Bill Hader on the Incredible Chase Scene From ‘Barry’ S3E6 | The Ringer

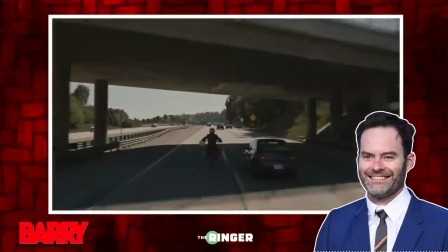[4:24]
And so it's a stunt driver driving really fast with this... you know,
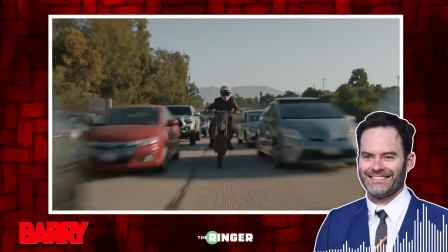[4:30]
this mount on the back of his bike, and our stunt driver, you know, shooting our stunt driver, and they're both actually splitting lanes.
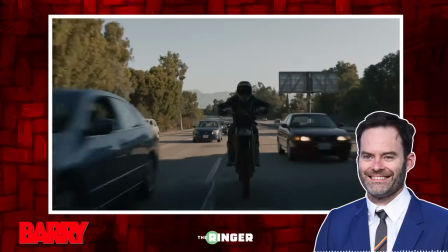[4:37]
We had a bunch of people bring their cars out.
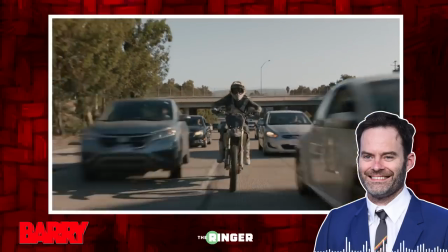[4:40]
They left their cars there and we created a traffic jam and then just sent these people through.
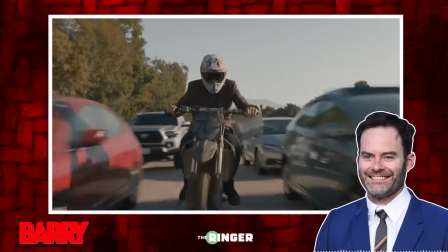[4:47]
So that's all real. That's, they're really splitting lanes, and it gave me a heart attack when we were shooting those.
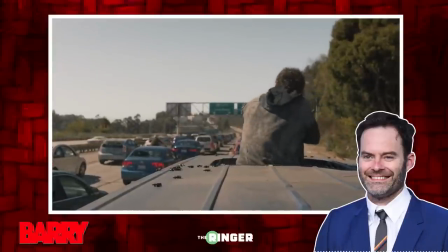[4:56]
I was so nervous. And then the third day was everything with Anthony shooting at him and trying to do the handoff and it going wrong, that whole stunt.
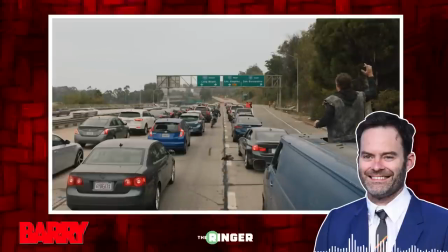[5:04]
And yeah, I mean, we just were really super prepared. I mean, we were just crazy prepared. And Aida Rogers had a really good idea where she was like, you should cut the motorcycle sequence together just to make sure it works, you know?
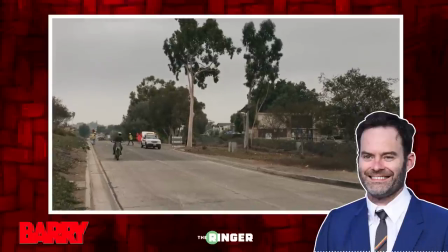[5:17]
So we can go back. Soderbergh now, yeah. You know, like we were shooting the episodes and I had it on my phone and I was like, look, it's rough, but look at it, you know?
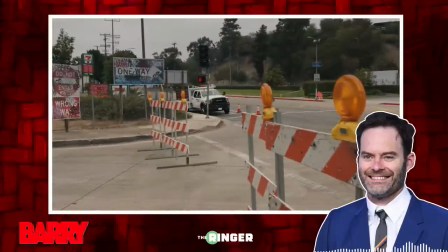[5:25]
And people were like, whoa, that's crazy, you know?
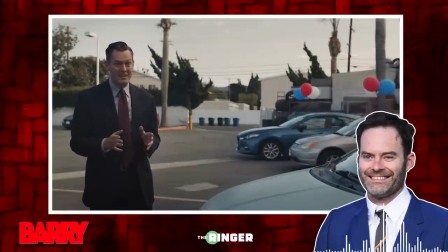[5:28]
And then when they get to the car dealership and the car dealer and everything, that's actually shot in Torrance. And that's a car dealership in Torrance. And then Eric Schoonover designed this amazing ramp for stuntwoman to go up and put all this stuff around it.
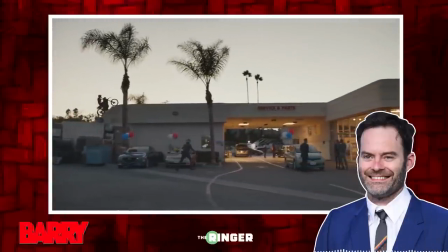[5:47]
So it looks like she's going up these garbage cans and debris and stuff.
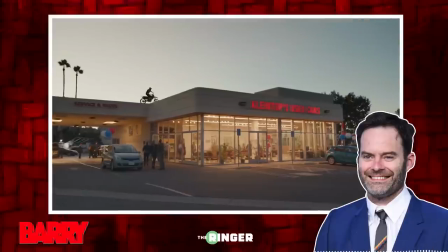[5:51]
But what I wanted was a shot where, again, everybody's kind of small and you're seeing the whole kind of world.
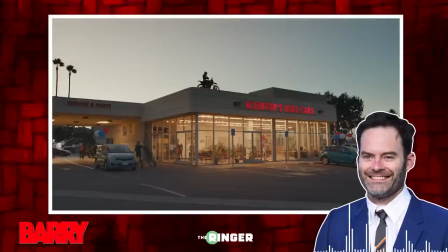[5:58]
This car dealership, so you could see inside, you could see on top of it in one shot, and then someone shooting down below into the car dealership and seeing all those people then come towards cameras,
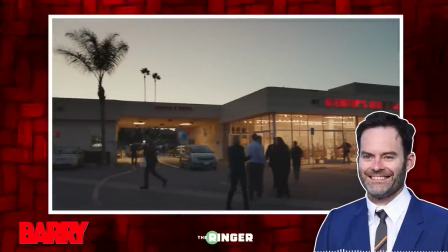[6:12]
so the perspective changes. It's a pan. You pans, and then Barry walks off and you pan back the other way.
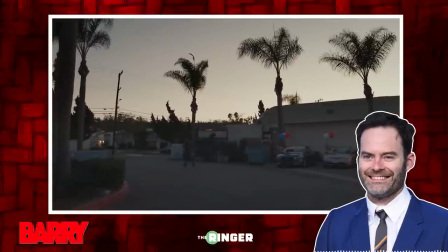[6:20]
But in that is the information of, like, you know, five different shots, you know, or six different shots.
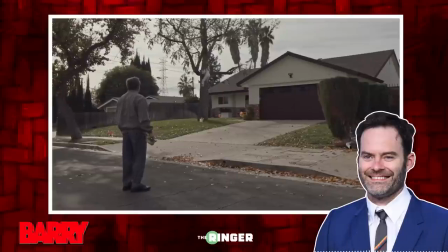[6:27]
And I like, because it's kind of Ronnie Lilly too, of like when Fuchs tries to get the girl into the car and she goes up the tree and goes on top of the house, and now the status has changed between them.
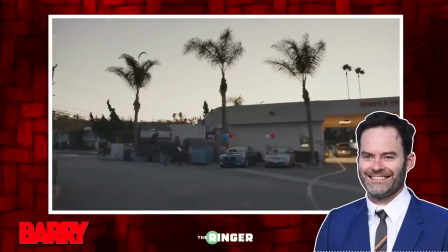[6:38]
It's kind of a similar thing where now Tracy Taylor now has the status in the scene.
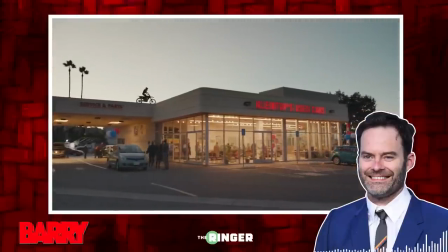[6:44]
So she's on top of the house, you know, it's all that stuff, you know, and then by the guy shooting her and she goes away.
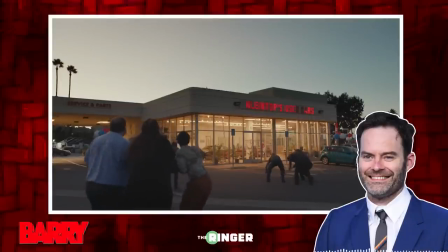[6:50]
Now Barry can leave, you know, it's all that silent film crap.